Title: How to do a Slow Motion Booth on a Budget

Hi, I'm playing with SFST, and I'm here to show you a cheaper option for shooting the slow motion booth. There's a number of cameras that can shoot at 60 frames per second,
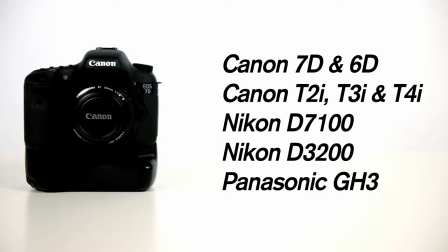and there's a software called Twixtor that can easily be used to manipulate the footage to look much slower. Think phantom slower. We're not going to go into Twixtor, but there are plenty of free tutorials on the web.
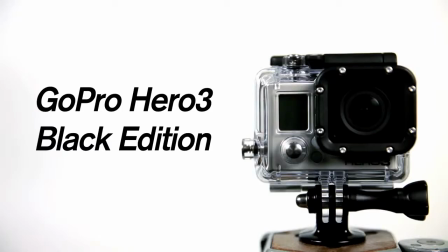For this video, we're going to focus on shooting with the GoPro Hero 3 Black Edition. It shoots at an impressive 120 frames per second at 720p. We chose the GoPro because it's one of the cheapest cameras that shoots at a frame rate closest to the frame rate we shot in the original video.
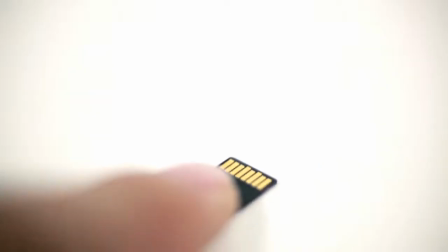Here's the camera, and you can see some of the accessories we have with it. And don't forget about the freakishly small SD card you're going to have to buy with your GoPro.
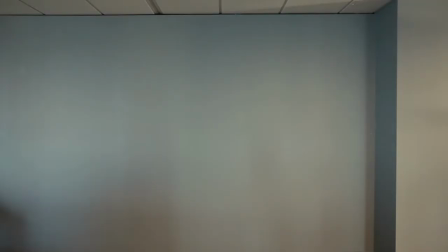For this cheaper option, I'm going to exclude using a backdrop. So wherever you're shooting, try to find something with an interesting wall or maybe something that's textured. For this, I'm just using a blue wall that's in our office. Add side lights to illuminate your background and your subject.
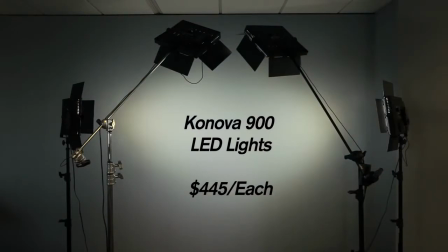And for this booth, I'm adding 2 overhead key lights. Having overhead key lights will be sure to eliminate any shadows cast by the subject.
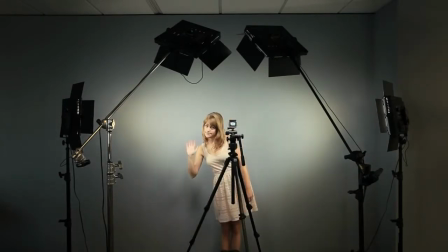Pop up your GoPro, and then introduce your subject. Before we start shooting, here are the camera settings.
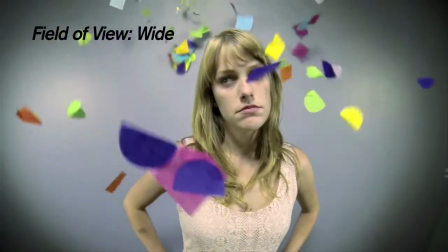I'm going to show you what it looks like to shoot narrow and to shoot wide with the GoPro. Shooting wide makes everyone look kind of goofy, so your client might not be into that.
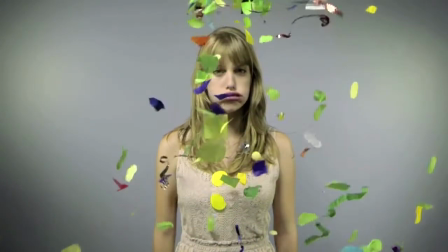In that case, you might want to shoot narrow. I'm blasting a lot of light on my subject, and it really makes for a pretty clean image.
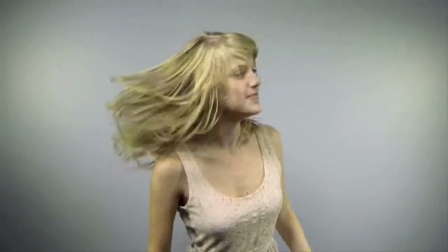The GoPro has auto shutter, so cranking up a lot of light will allow you to have a really fast shutter speed, and therefore eliminate any motion blur.
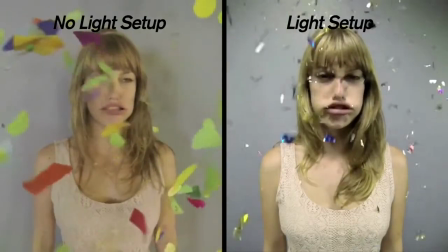Here's what the setup looks like with just the room lighting. As you can see, it's not as clean looking. Here you can compare the footage to what we shot on the Red Epic. There are plenty of tutorial videos on post-production workflow with the GoPro camera. Here are links to some tutorials that we highly recommend. Now, there are endless ways to lower your costs. You could buy used equipment, rent gear, or even borrow from a friend. If you have any questions, please post them in the comments below, and we'll be sure to get back to you as soon as possible. Thank you from SFST. That's what I tell them who I'm spitting it.